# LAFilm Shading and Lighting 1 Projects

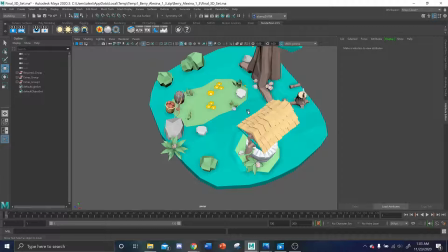[4:12]
It's just a little project that I really enjoyed. I might not have had a person in there, but it sure looks like I did, so I had fun with it.
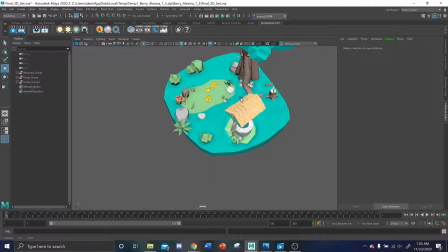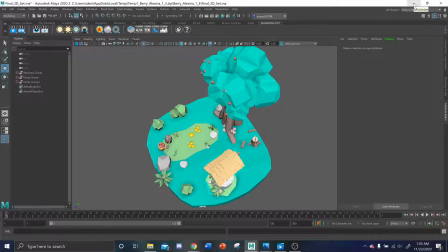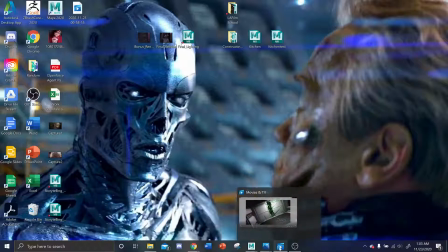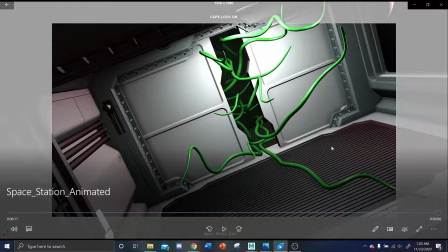[4:35]
The week after was this one. I didn't create any of this again, and this was the movement of the camera. And I love scary movies, so I had a lot of fun with the angling of the camera through this.
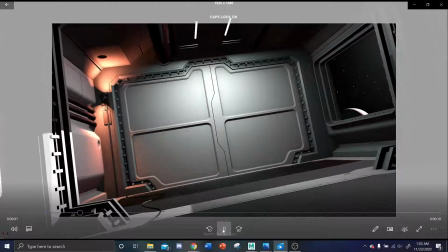[4:54]
I
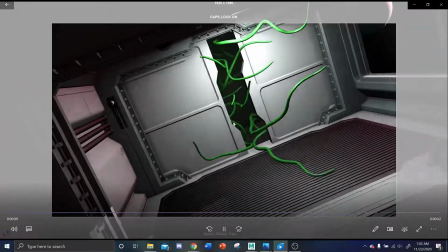[4:59]
came up, twisted, and looked down at the same time. I thought it made it look real good and creepy.
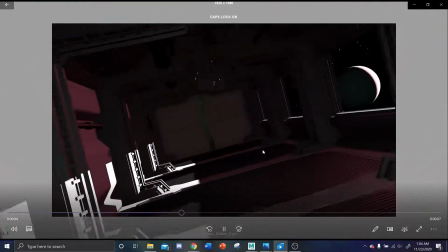[5:06]
But this part was challenging and missing the door. I actually had to have it open on one end while I was watching the video,
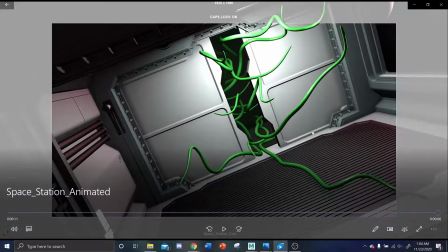[5:14]
and then on the other end I had it open with a perspective so that I could actually see that my camera did not run its face into the door.
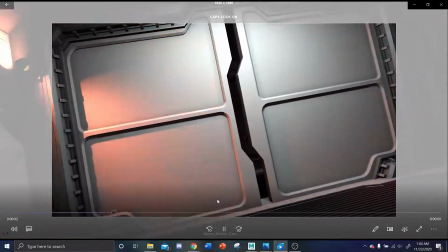[5:23]
But I had a lot of fun with this one too.
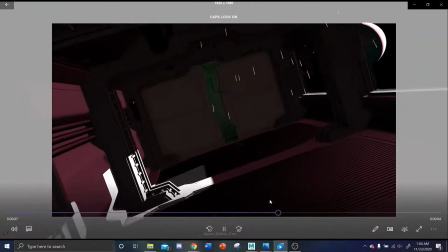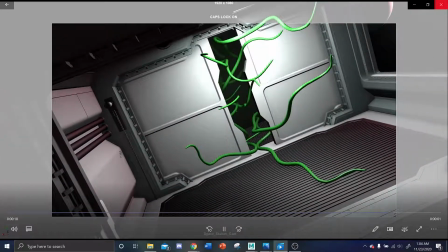[5:32]
And
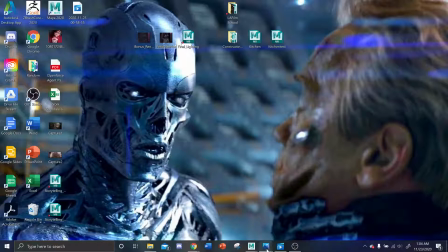that I really enjoyed was the lighting of the fatigue here.
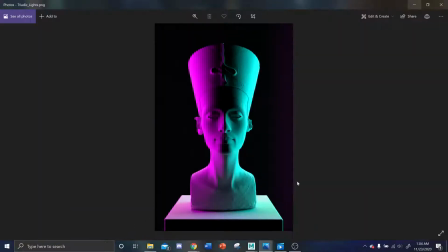[5:48]
This one was my favorite. Kind of an 80s style. This down here where you see it's kind of white was actually a shade of yellow, but once I kind of lightened it up there, it kind of went a little bit whiter, but it looked a lot better up here too. So,
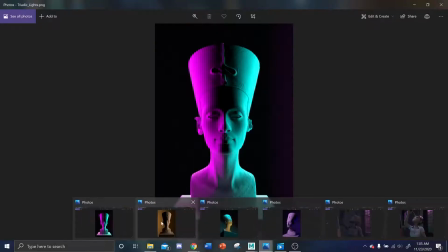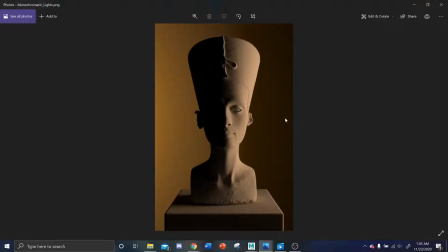[6:11]
this is the monochromatic, just different shades.
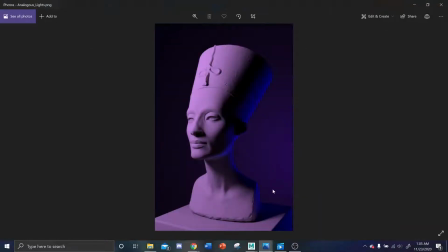[6:20]
I hated this one. And I tried different colors too. I just didn't like the way that it looks bland. But it actually, it turned out well for me. I just don't like the type of coloring.
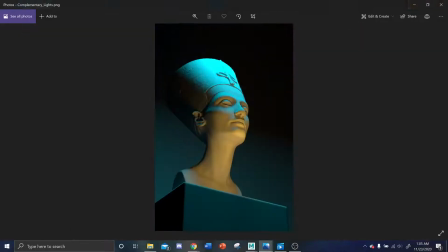[6:40]
It's also one of my favorites. I like how, well, complimentary as you can see, but I liked how this could make it look brighter.
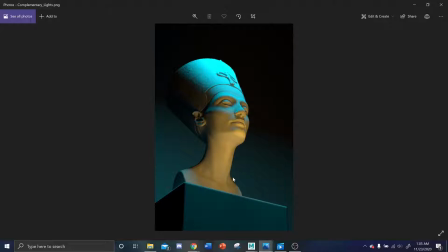[6:55]
I actually had switched these colors originally, but it just didn't look as dramatic as having this yellowy orange just kind of bam up into her face like that.
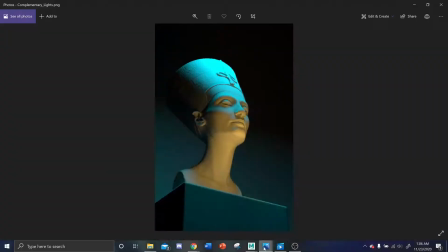[7:14]
Okay, and my final project will be here.
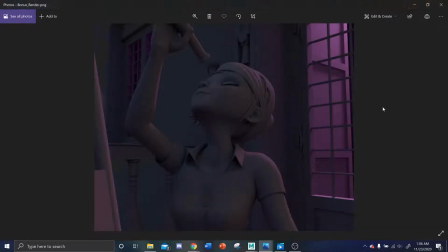[7:23]
Now this was not it. This was the first week's where I got my critique. Still have to lighten her up a bit. I know the reason why I had her dark like this is because she's supposed to be looking up into the night sky out of this telescope here, and realistically,
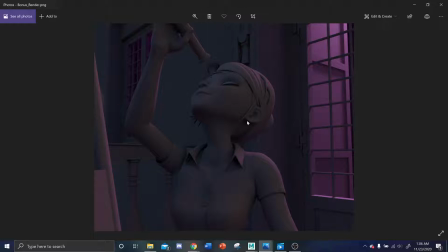[7:42]
she wouldn't be really lit up, but obviously in cartoons and stuff, you actually want your subject lit. So yeah, that really kind of bothered me. But I did like the pinks in here.
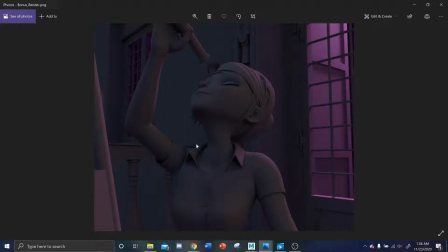[7:58]
I had a street light down this way, kind of pointing up, but it wasn't very bright. And I did have additional moonlight up here. As you can see, her face is a little bit lit. It just wasn't bright enough. So I turn that into this.
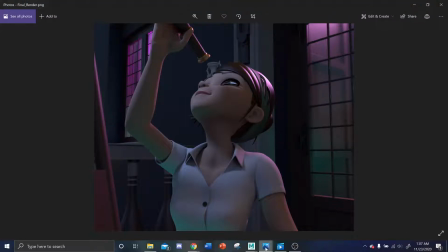[8:18]
I added an instructor said to pick one of my favorites out of this and to kind of try and add it into this. So I went ahead and picked this one. And so we've got some of these colors here, this kind of turquoisey color.
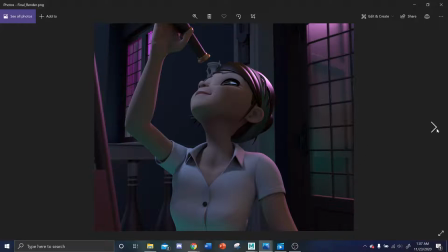[8:38]
The magenta is still there, but I added this as kind of like a lamp that was kind of pointed from over here, pointed out this way, kind of lit this up. I have another lamp over here doing the same thing, just not as big as this one.
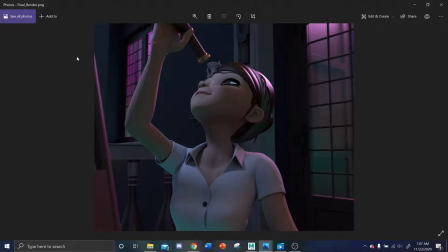[8:55]
I added what I call the cell phone light. I figured if she's going to be outside, she'll probably have her cell phone out there too. And it's kind of lighting this up here with that turquoise color. It's just a little bit brighter shade than these two over here. And it kind of hit up here.
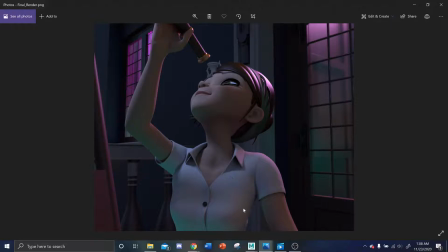[9:11]
And that street light that was over here, I brightened that up a bit so you can see some of that yellow right there. I got her moonlight shining down, definitely making her face look a lot brighter and definitely lighting her person a lot better. Let's take a look.
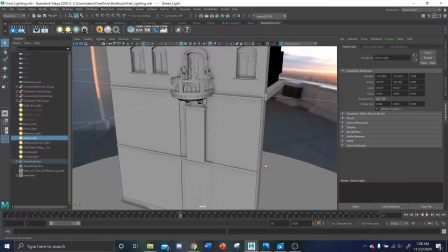[9:30]
In Maya, see right here, there's that street light that I called it.
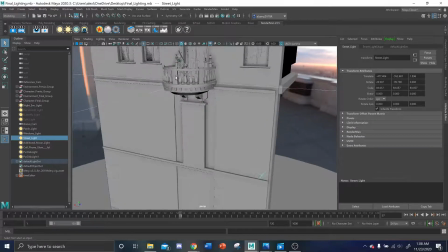[9:38]
And
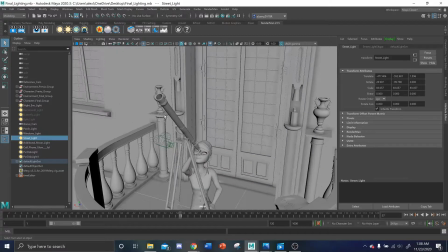[9:42]
here's the moonlight.
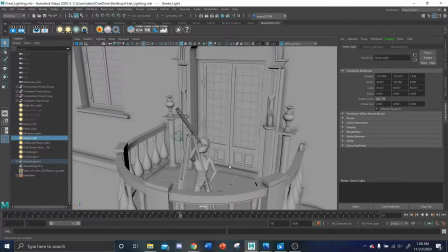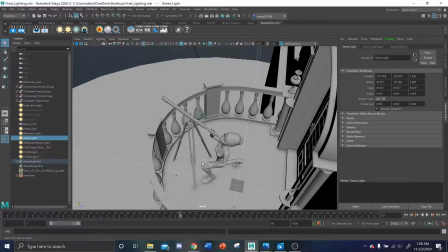[9:51]
You see the cell phone down here. And on the inside,
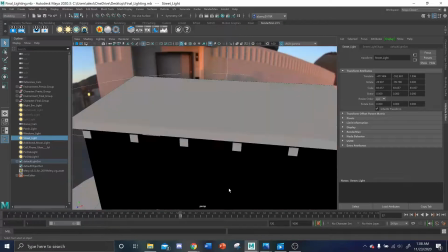[9:58]
I would say the hardest part of this project was the second lamp.
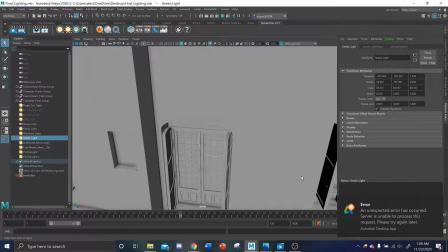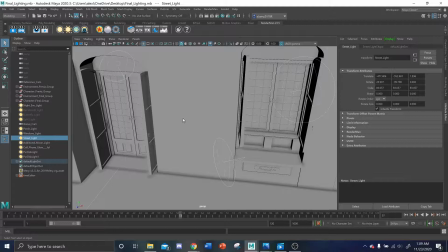[10:10]
This is the magenta one. Magenta one. This first lamp was a breeze.
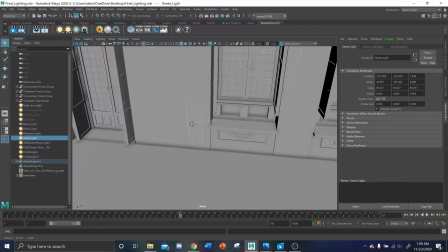[10:17]
Absolutely, it was perfect. But this other one right here, I was going to be that.
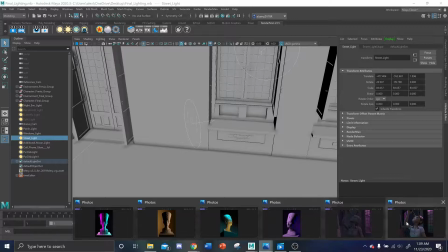[10:21]
Here, I'll show you. Yeah. This one right there.
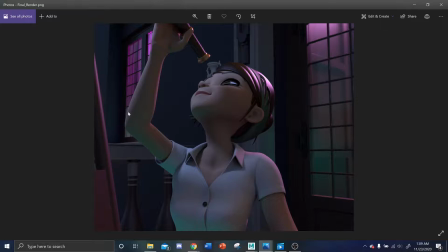[10:28]
It's the same shade. It's just a little bit lighter, I think it was. But it just, I had it too high.
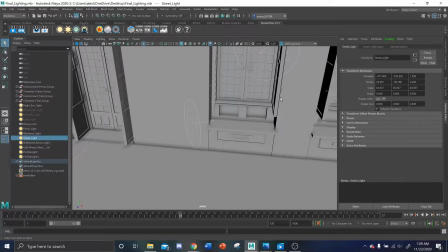[10:38]
I had it too low. I had it too close. I had it too bright. I had it too. I had to do everything. It was just crazy.
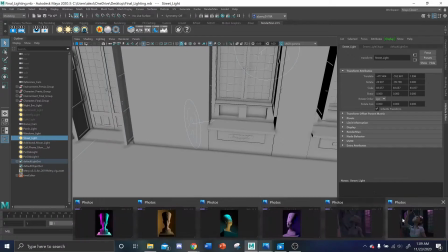[10:48]
It took me an hour to fix that one because when you're looking at it, this cell phone light here is really good.
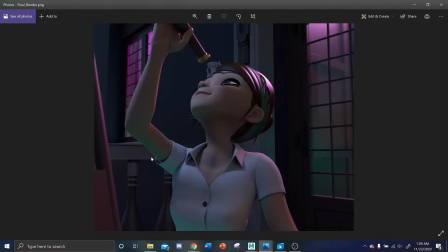[10:57]
It's highlighting, it's making, you can see, the way she is. It's got nice little pretty highlights here, nice pretty highlight there, but this and this is the same color, just a different shade. So it was really just
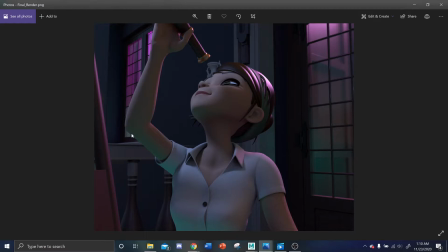[11:15]
kind of blending in too much right there, and it was really driving me crazy. But aside from that, I had a lot of fun with this project. And what is that? A total of 2, 4, 6, 7 lights.
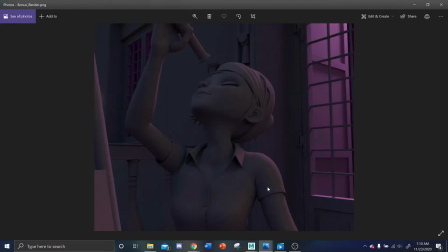[11:32]
It took 2 hours to render, but it actually turned out a lot better than that one. Okay, so that is my final project. Thank you very much.